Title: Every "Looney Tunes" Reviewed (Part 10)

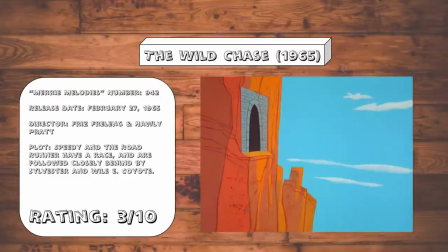[28:29]
Oh, and to add insult to injury, this ended up being the final cartoon that Frist Freeling directed at Warner Brothers.
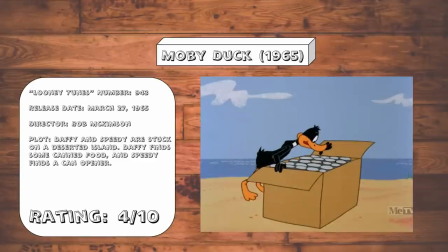[28:35]
Moby Duck. So the big problem with this one is that this one's a remake of Canned Feud, and the direct comparison to an older,
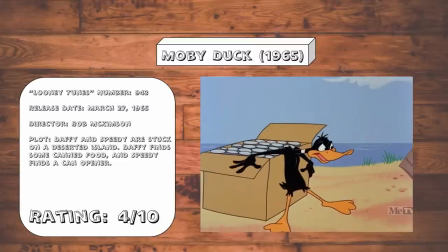[28:43]
much better cartoon only makes it abundantly clear just how far the Lennyton's have fallen since then.
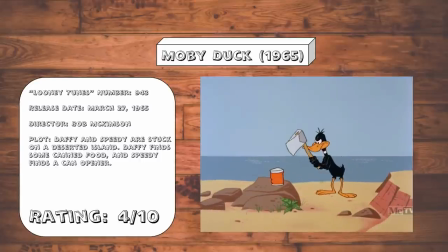[28:50]
Many of the gags are completely recycled from that cartoon, only, you guessed it, the animation is a lot weaker here, so the gags just don't land.
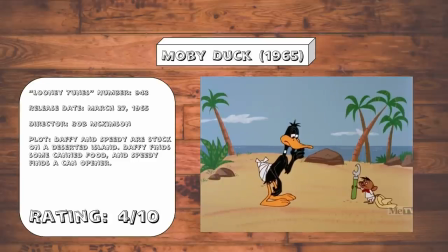[28:59]
I hope that doesn't become a reoccurring trend. Assault and Peppered.
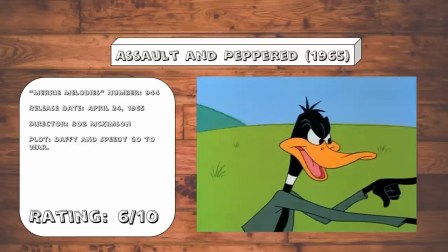[29:04]
This one is surprisingly actually pretty tolerable.
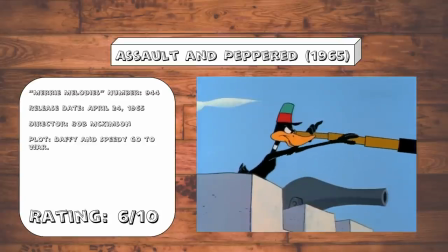[29:09]
The idea of Daffy and Speedy going to war,
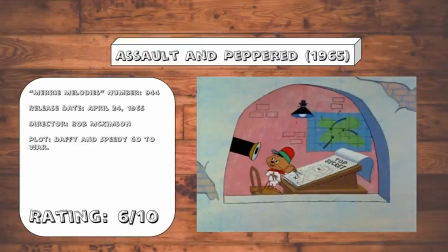[29:13]
Yosemite vs. Bug style, actually gives way to more than a few decent jokes, like the cannonball gag and the landmine gag.
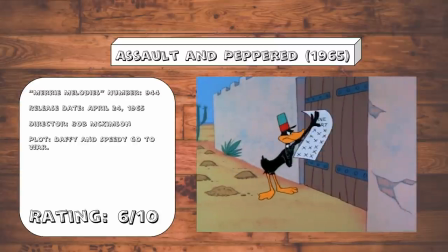[29:21]
The biggest distraction here is that Daffy seems a lot meaner than normal. Well-worn Daffy.
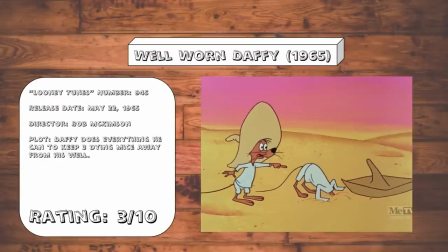[29:28]
Remember how I said in the last one how the biggest distraction was how Daffy was meaner than normal?
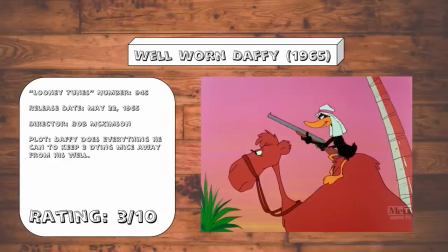[29:33]
Well, yeah, Daffy's worse here. A lot worse.
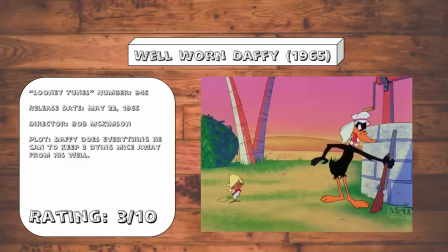[29:39]
Most of this cartoon is watching Daffy just deny some dying mice even the tiniest drop of
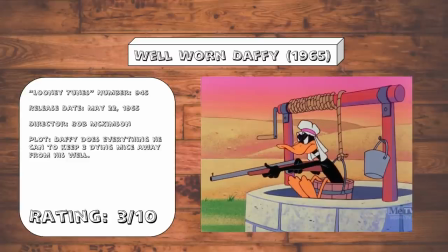[29:44]
water for no reason like this isn't funny it's
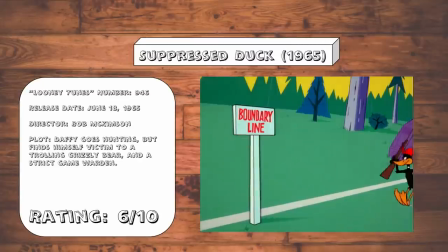[29:50]
just sad suppress duck this kind of has that old school madcap chase formula that's been lacking in many of the looney tunes previous cartoons as of late and
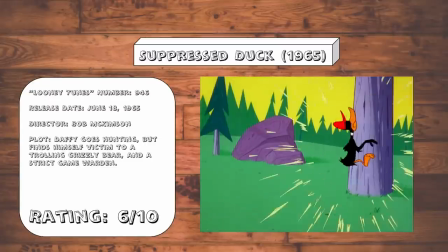[30:01]
while yes obviously the lower budget does it a disservice i actually kind of enjoyed many of the gags here most especially when the game warden goes
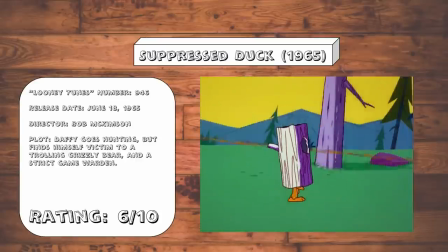[30:10]
way over the top in trying to get Daffy to stay on his side of the line. Corn on the Cop.
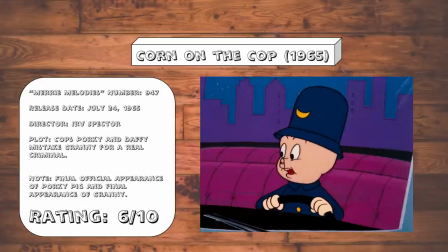[30:16]
This one feels particularly out of place for its time era. In fact, if this had been made in the 50s, this could have easily been a Chuck Jones cartoon.
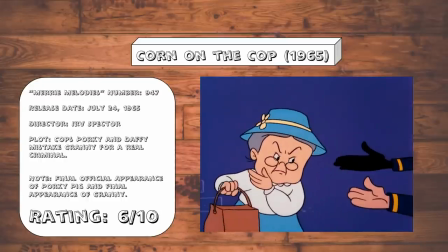[30:25]
Now, the setup for this one is genius, and while hints of inspiration do shine through,
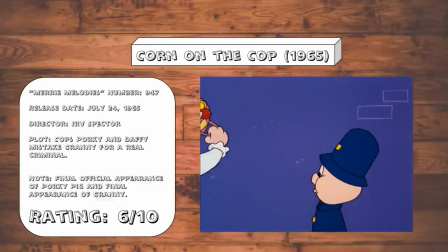[30:29]
most especially the bit where Granny smacks the crap out of Daffy thinking that he's a trick-or-treater,
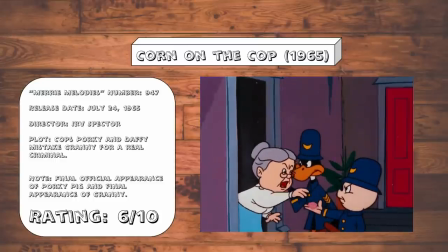[30:34]
the cartoon does kind of lose a little bit of steam by the end. Still, though, I'll take the good when I can get it.
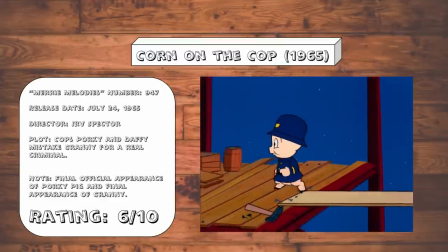[30:40]
Also, it was nice to see Porky Pig one last time before his character's retirement.
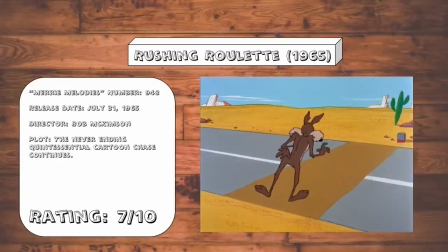[30:46]
Rushing Roulette. Look, am I going to try to pretend that this has the feel of Chuck Jones's work on the Roadrunner cartoons?
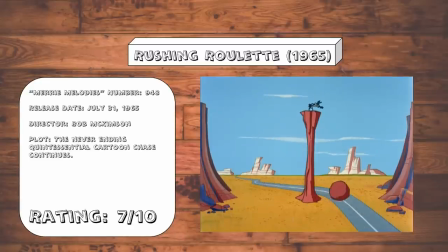[30:53]
No, but this cartoon is a prime example of I understood the assignment. I laughed, and that's all that matters.
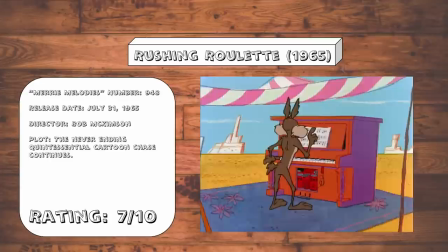[31:00]
Although, I do have to admit how bizarre it is to see them try to repurpose the those endearing young charms gag into a Roadrunner bit.
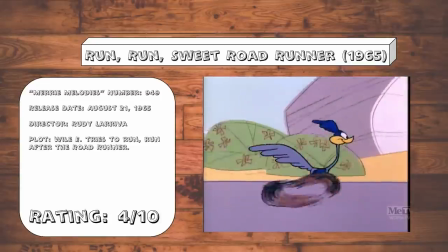[31:09]
Run, run, sweet Roadrunner. It's the pacing that really does this one a disservice.
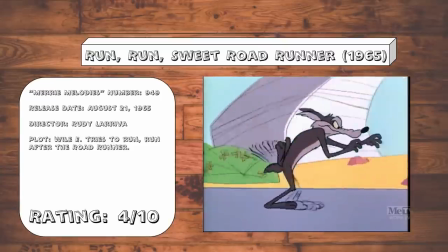[31:14]
I think this cartoon is something like four Roadrunner gags spread over six minutes.
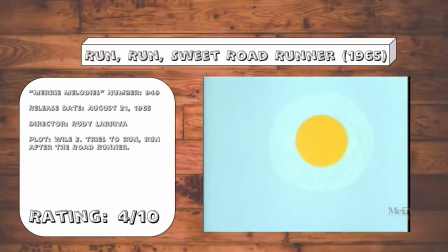[31:20]
The Roadrunner cartoons work best when they're fast moving, hitting gag after gag after gag, usually managing to stay just a second or two ahead of the audience.
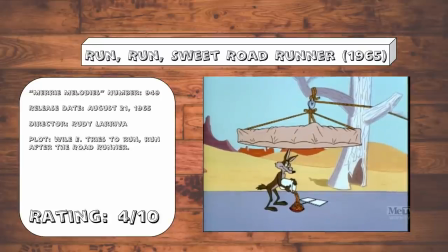[31:28]
But when you know exactly what the punchline is going to be a good 30 seconds before it actually happens, there is no sense of catharsis when the punchline hits.
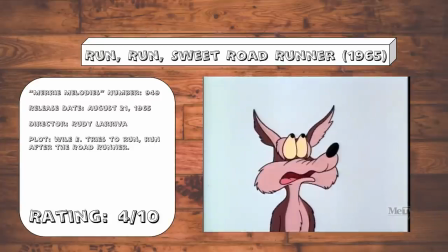[31:36]
There's no sense of momentum and the timing here is just completely off. Tease for two.
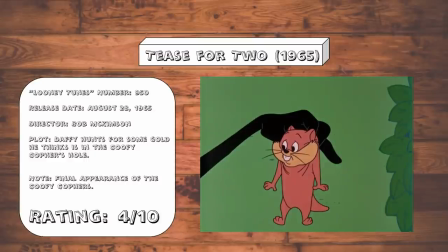[31:42]
So now the Goofy Gophers are back for one last hurrah. Or rather they're back for one last... eh.
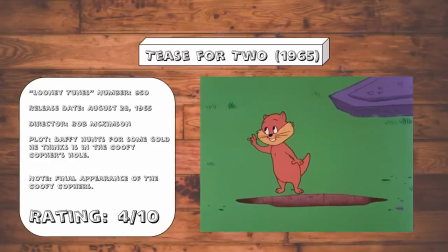[31:49]
These barely feel like the same characters, no doubt hurt by the fact that they didn't even bother to bring back Stan Freeberg to voice one of the Gophers.
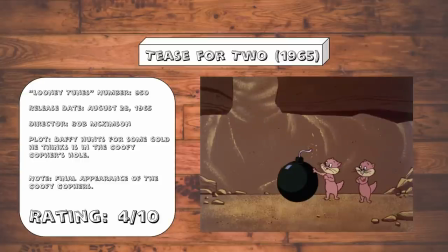[31:56]
Instead just having Mel Blank do both of them and yet blank it seems seemingly
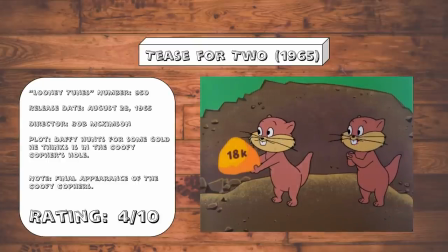[32:02]
forgot how he voiced his own gopher since they both sound very off here in
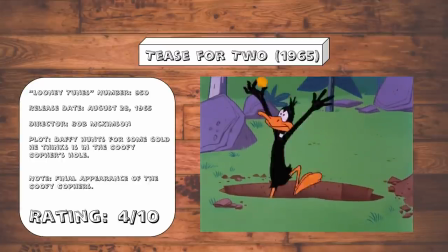[32:08]
fact every single thing about this just feels tired and off tired
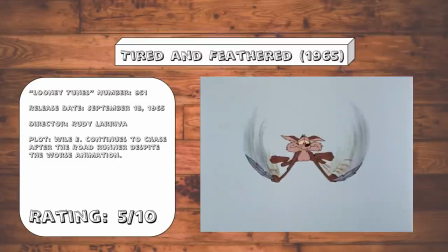[32:13]
and feathered i have a feeling these roadrunner cartoons directed by rudy la
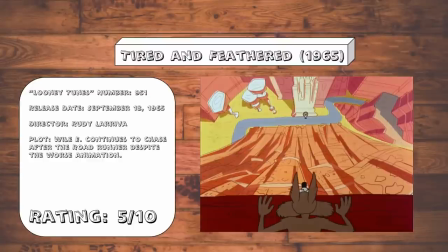[32:19]
riva are not going to be that good the way this one is paced just doesn't feel right.
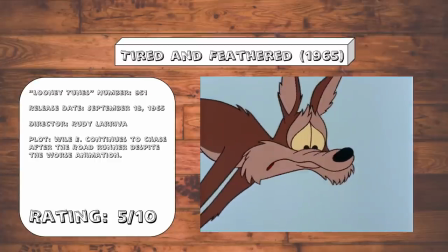[32:27]
Also, it's really bizarre to see so many of Chuck Jones' rules for Roadrunner cartoons being broken.